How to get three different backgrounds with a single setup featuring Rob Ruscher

So as you're setting up your background, think, what are some props and ideas I can put back here that can connect with my audience or even serve as a conversation piece?
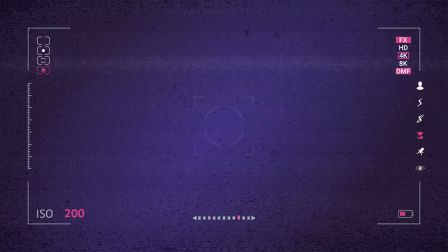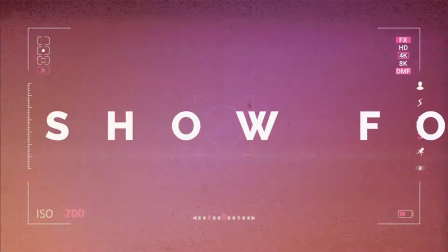This is On Camera, On Brand, a show for professionals who want to look good on camera,
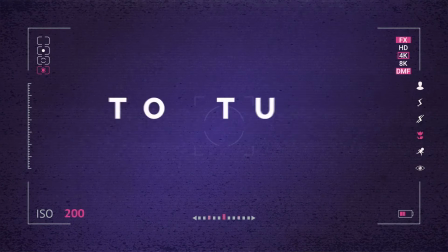but don't have the time or expertise to turn their office into a Hollywood studio.
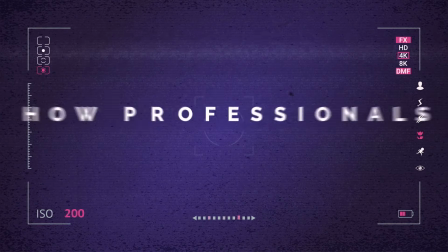In each episode, Rob Ruscher uncovers how professionals can get the most from their home or office setups.
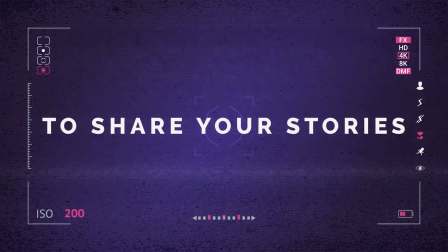If you invest the time to share your stories on camera, you should be on brand. Hello, everyone. Welcome to On Camera, On Brand. I'm your host, Rob Ruscher, and in today's episode, we're going to create 3 different backgrounds for when you're on camera in your home office, like I am now. On Camera, On Brand is a show that helps B2B marketers look and sound their best when on camera. You can listen to all the episodes on your favorite podcasting platform and watch the episodes on YouTube. In addition to the filming I do in my studio, almost all my meetings are now done on camera. As I'm taking more of these calls in my home office, I'm getting a bit bored of this blank wall behind me and want to create some options. Not only do I want to have an additional space for creating content, but I also want this space to be a little more professional for taking virtual calls, consulting sessions, and hosting workshops.
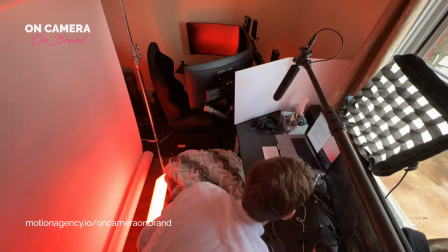So the 3 backgrounds we're going to create today are a white paper backdrop with an RGB panel so we can change it to whatever color we want.
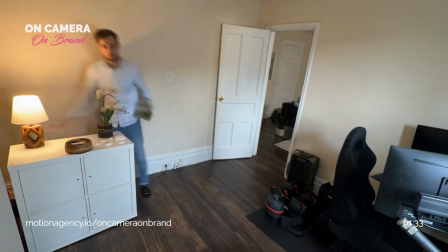Then we'll remove those backdrops and bring in furniture and props to create our own background.
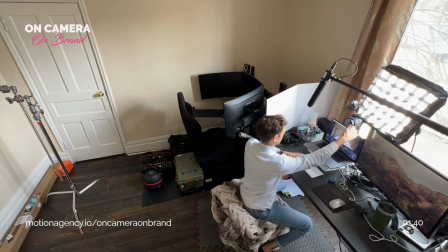So first, let's start with the white paper backdrop. The other thing I did while setting this up is I had OBS running in full screen.
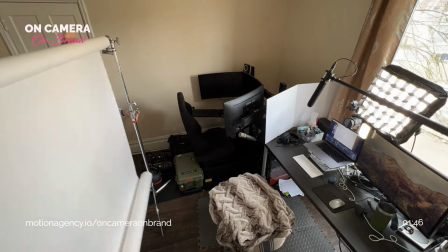So basically what that did is turn my laptop monitor into my camera monitor.
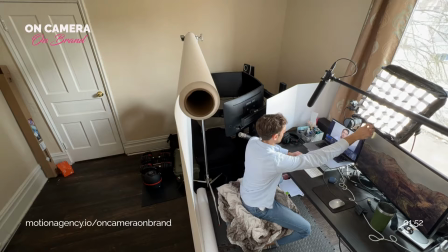So I could easily see, was the white filling up the frame or was my background poking out in the edges?
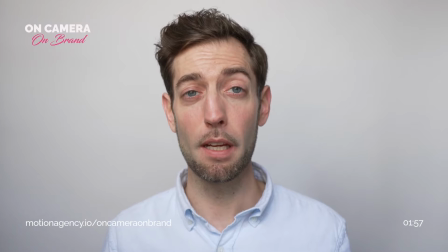Whatever video software you're using, you should be able to go into preferences,
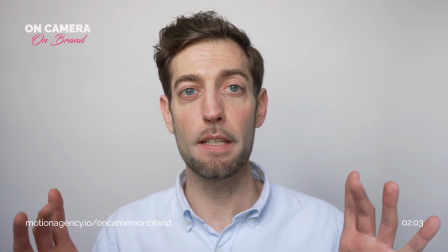then your video settings, and be able to see a live feed of what it's using as your camera, whether that's your webcam,
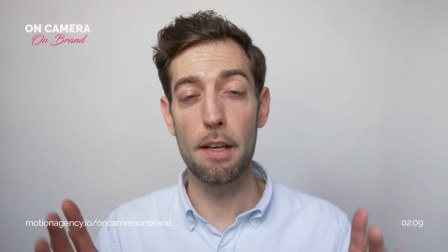an external camera plugged in, and then you can view that live, and as you're making adjustments,
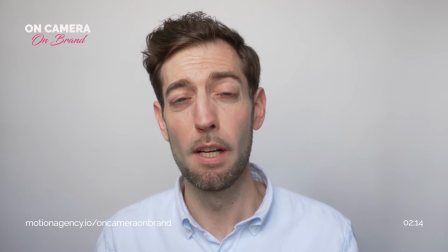you don't have to guess, you don't have to use the little monitor on your camera if that's what you're using.
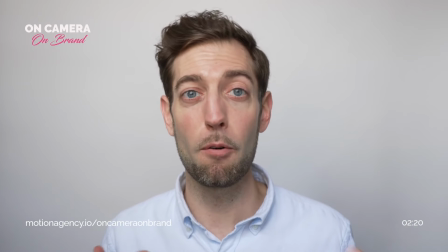So that saves a lot of time to not go back and forth, and that will make the process of setting up your background a lot easier.
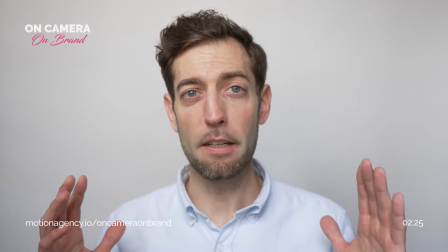Now the white gives us a clean, simple feel.
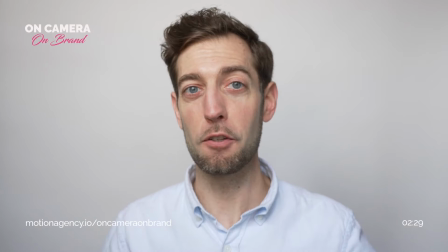I don't see my light switch behind me or any of the chipping of the paint, so it's definitely cleaner.
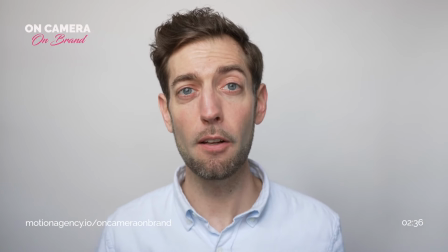However, if you don't have lighting to add some texture to this or some color to it, maybe look at paper seamless backdrops that have color.
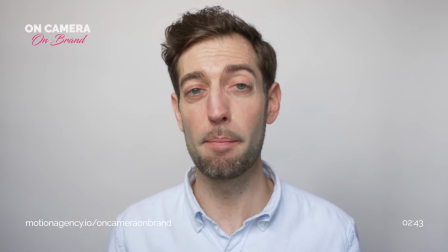This can be colors to add to your branding, messaging, and there's even the green screen option,
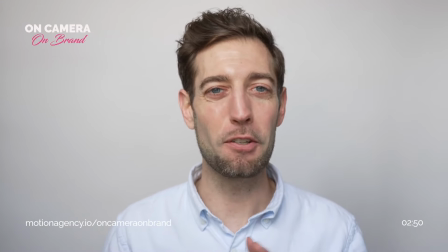which we'll save for another episode because there's a whole different way to light that and make sure you have the tools so you can actually replace that green screen with something you want.
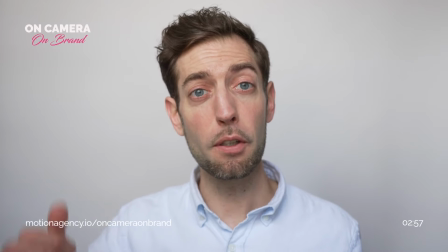So from here, if you had an additional light, you could throw it behind you and create some type of gradient.
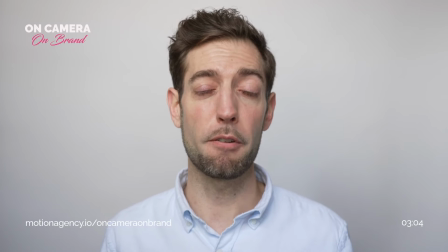You could put it on the side. If it's bicolor RGB, you could play with changing a little bit of the color just to create some texture and separation.
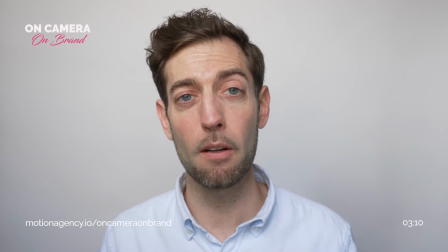For now, I'm going to bring in my RGB panel and see if we can light this up in the space we have.
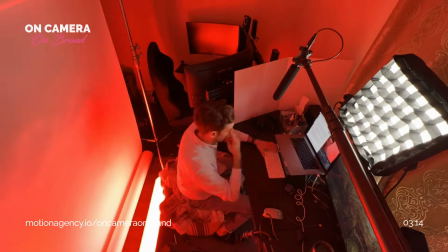For this setup, I use my F&V RGB panel.
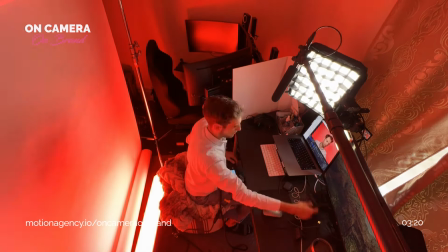That's a 3 foot by 1 foot panel I have just underneath my seat here, hitting against the backdrop.
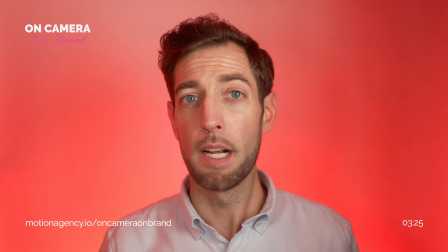Now, I do like it.
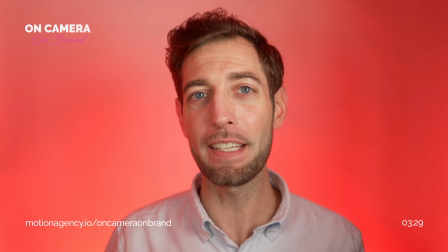However, I feel like it could be better, and I'm thinking that the 54-inch size might not be big enough.
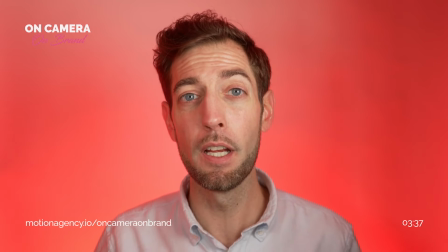Now, there's a few things you can do. You could zoom in on a lens if you have that option. You can get a wider backdrop, or if you have 2 RGB panels,
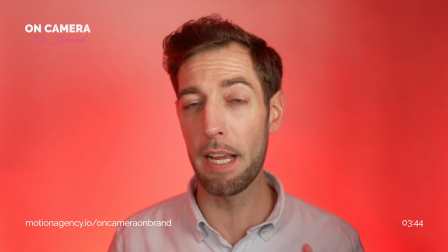I would have set them up on each side, but I just have the one, so I'm going to go with the gradient.
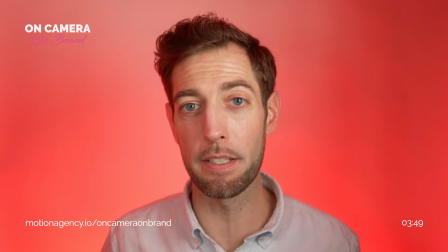The cool thing with these RGBs, obviously, is that you can change the color.
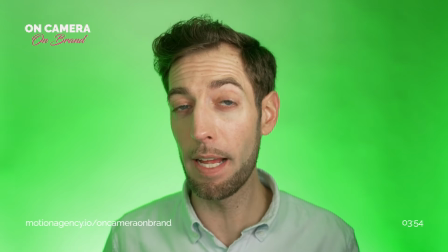So just by switching this switch that I have in my lap right now, some lights can be controlled by your phone.
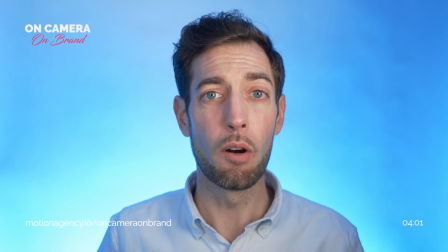You can easily change the color settings, brightness. So right now what I'm going to do is I'm just going to kind of go until I see something I like.
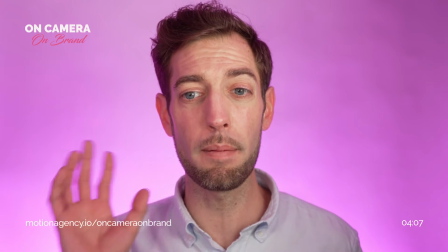Because this light is so close to me, I'm actually getting a little bit color on my face.